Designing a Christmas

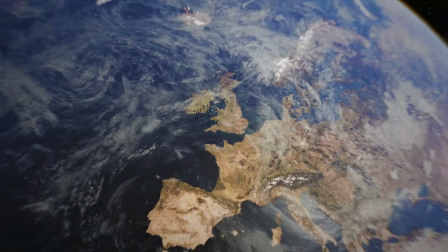(0:00)
Hi, my name is Spencer, and I'm a video editor living in England. As you might tell from my voice, I'm not originally from there.
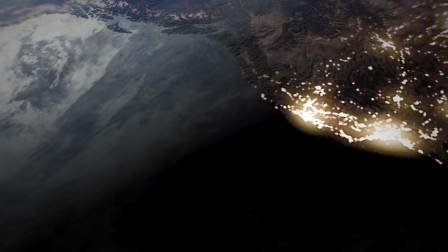(0:07)
I grew up in California, and I miss my family very much. So much, in fact, that I regularly stay up pretty late on Friday nights so I can see them through video calls.
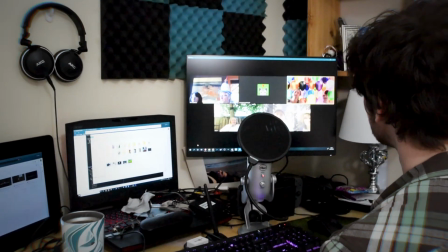(0:16)
And to keep myself occupied while waiting for the calls to begin, I decided to start live streaming some acoustic virtual concerts a little while back.
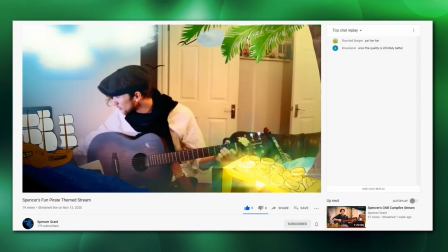(0:25)
Music, however, is something that I'm relatively unskilled at,
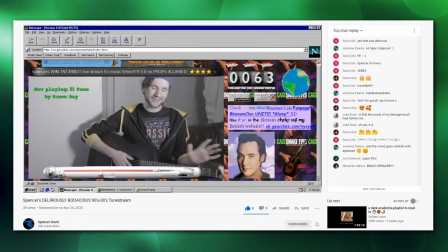(0:28)
so I decided to put my technological skills to use and at the very least make my live streams a little nicer in one way or another.
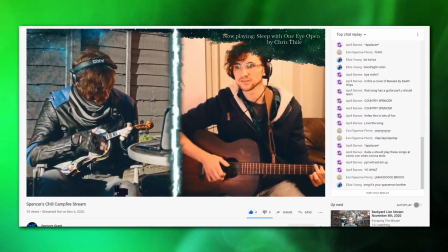(0:35)
I've been treating it as practice, so I can get better at two skills at once and make a portfolio piece to annoy my friends with.
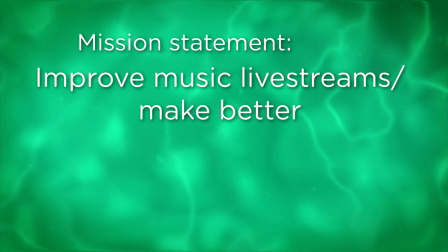(0:41)
So here's the mission statement. Improve my music live streams and bolster my portfolio by coming up with an aesthetic and building motion graphics to support it.
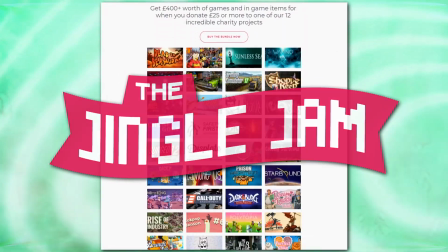(0:49)
Let's go. One of my favorite parts of December is the Jingle Jam, an annual charity livestream held by a gaming entertainment company called the Yogscast.
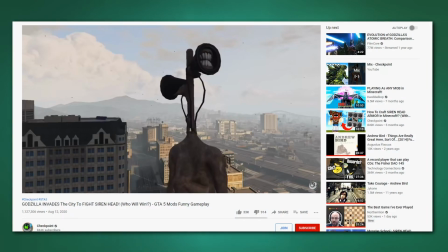(0:58)
I watched their content all the time growing up, and I even had the privilege of working as an editor for a Yogscast partner channel earlier this year.
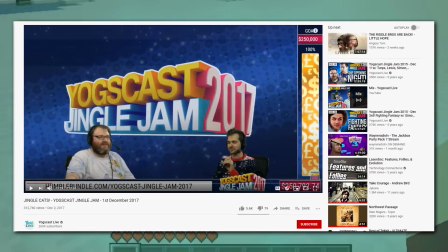(1:05)
So I figured a fun way to pay homage to my forefathers would be to figure out how they designed the Jingle Jam and try it out for my own livestream.
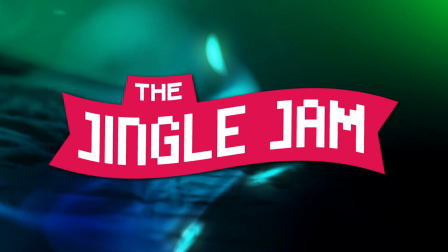(1:12)
An actual Jingle Jam, since there would be music involved. Now, obviously I wasn't going to call it that since it would be gauche to take the name from a charity live stream,
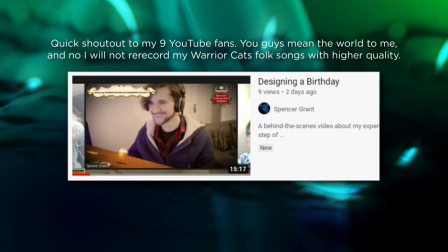(1:21)
and while I doubted my 9 YouTube fans would end up redirecting enough traffic from the actual event,
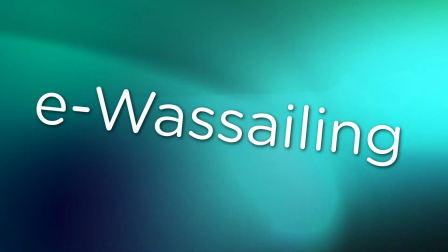(1:26)
I wanted to be courteous. I decided to call it E-Wassailing, in reference to the traditional carol Here We Come A-Wassailing,
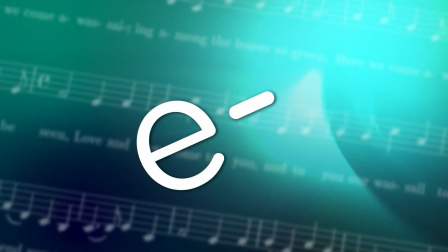(1:32)
and because I think the practice of using E as a prefix is a fun little blend of antiquated and charming,
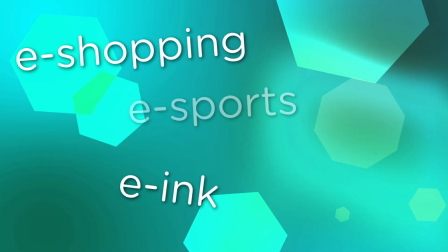(1:38)
kinda like macrame. After deciding on the E name, I got started.
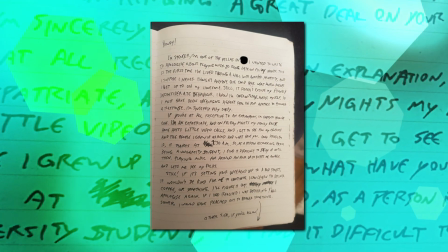(1:42)
The first thing I did was write a letter to my neighbors, apologizing for the noise and letting them know that I planned to do a music live stream on Friday night.
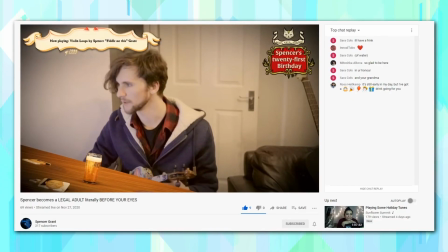(1:49)
I wanted to negotiate the time with them so that I wouldn't end up bothering them any more than I had to.
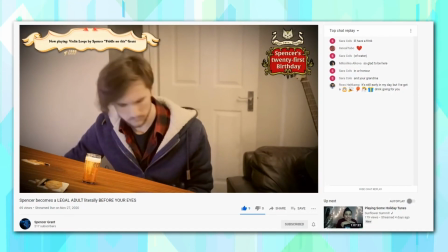(1:54)
Next, I got to work designing the layout. The first thing I wanted to do was the logo.
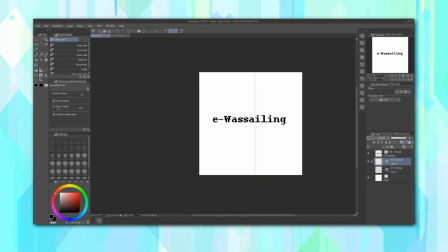(1:58)
I had a few ideas, some predicated around the traditional wassailing bowl or goblet, but I was never happy with how they looked.
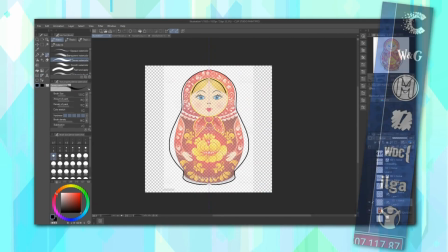(2:04)
I decided to design some fake charity logos as a warm-up, since the Yogscast live streams always had logos off to the side to remind people what they're raising money for.
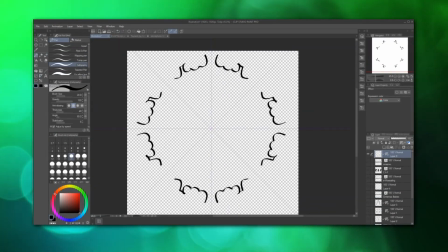(2:12)
I roughed them out and then came up with some other ideas for my own logo, so I made a few attempts at that as well.
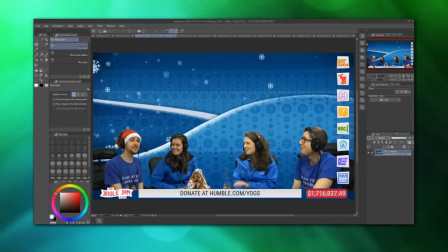(2:18)
Then, I began roughing out the layout using references from the Jingle Jams of the past few years.
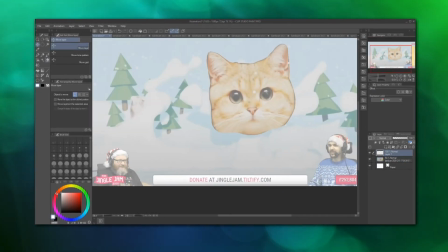(2:23)
The Jingle Jam has a very consistent aesthetic, which made it easy for me to identify the rationale behind the design choices.
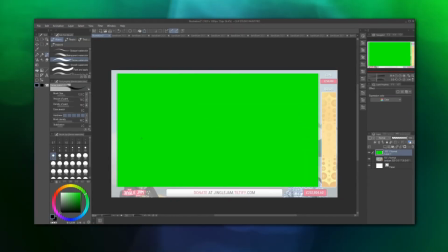(2:30)
For example, in previous years, donor messages would scroll through the bottom,
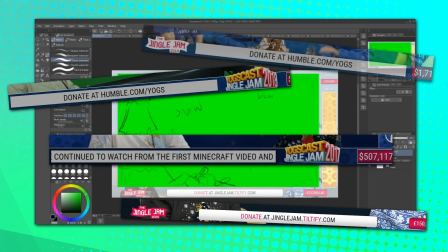(2:34)
but it had since been reserved for information about how to donate, probably to make sure that that information was consistently on screen.
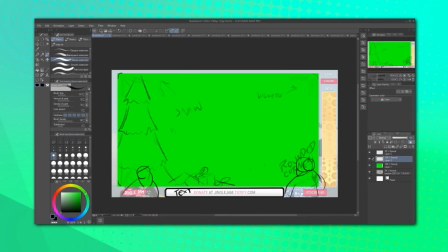(2:41)
As of this year, the amount of overlay dedicated to non-gaming had diminished significantly,
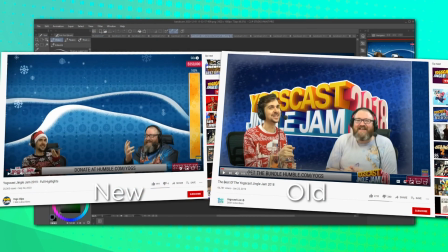(2:46)
and the amount of snowing effects had been reduced, most likely due to bitrate concerns, if I had to guess.
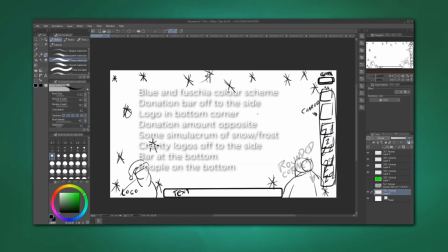(2:51)
There are plenty of mainstays between years, some which I chose to copy for my rip-off homage, and some which I chose to alter.
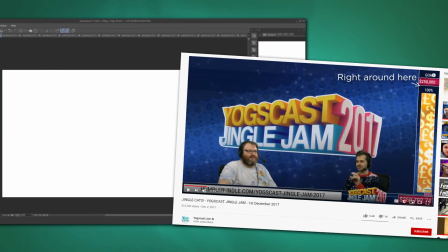(2:59)
For example, I figured it'd be wise to place the donation amount next to the donation percentage and beneath the goal, instead of near the bottom corner.
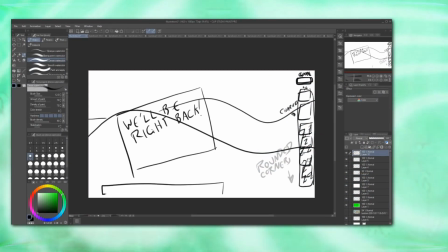(3:06)
The reason for this is that the information is closer together and easier to compare,
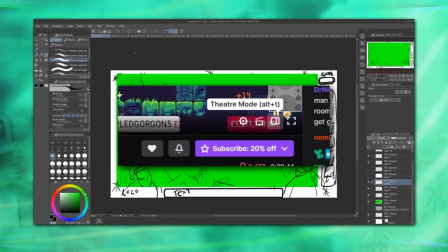(3:11)
and also because placing things at the bottom of a video overlay usually results in the player window interfering with visibility.
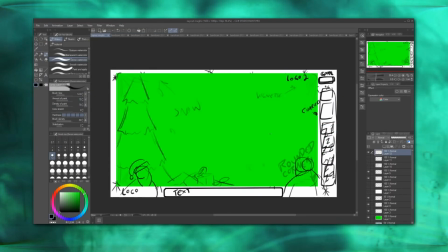(3:17)
By the time I had finished designing the layout, I had heard back from my neighbors.
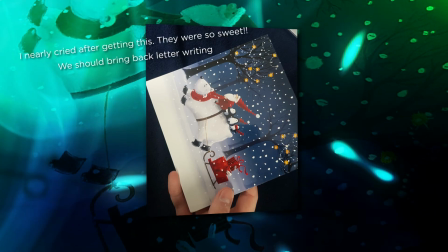(3:21)
They even sent me a nice little card, cementing themselves as the nicest people I've met since moving away from Bournemouth.
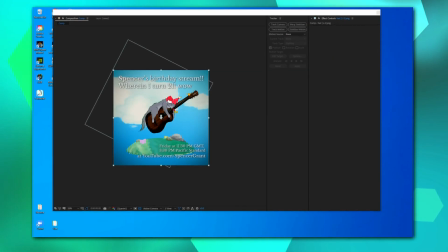(3:26)
With the times now arranged, I opened up the After Effects file to an advertisement graphic for my stream I had made and tweaked several times throughout the last few weeks.
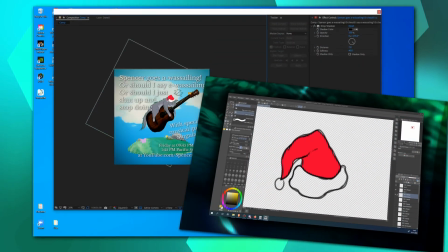(3:34)
I added in a Santa hat I had drawn earlier, fussed with the colors, and added in a snowfall effect.
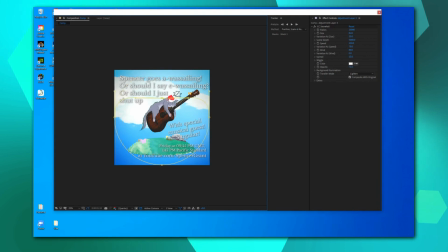(3:39)
I knew that snowfall tended to mess with bitrate, so I made sure that it didn't cover anything I deemed important, like the title and information about when it'd go live.
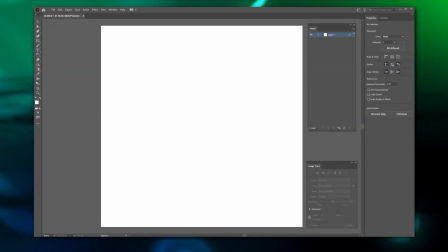(3:48)
Then I exported it. I opened up Adobe Illustrator to begin making better, cleaner versions of my rough logos.
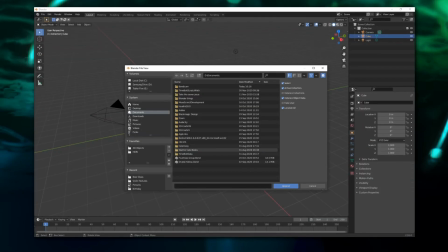(3:55)
However, while working on them, I came up with some other ideas, so I decided to open up Blender and rough them out with a model I had lying around.
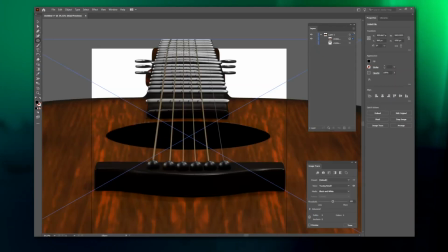(4:02)
Then, I exported a screenshot and rendered it in Illustrator.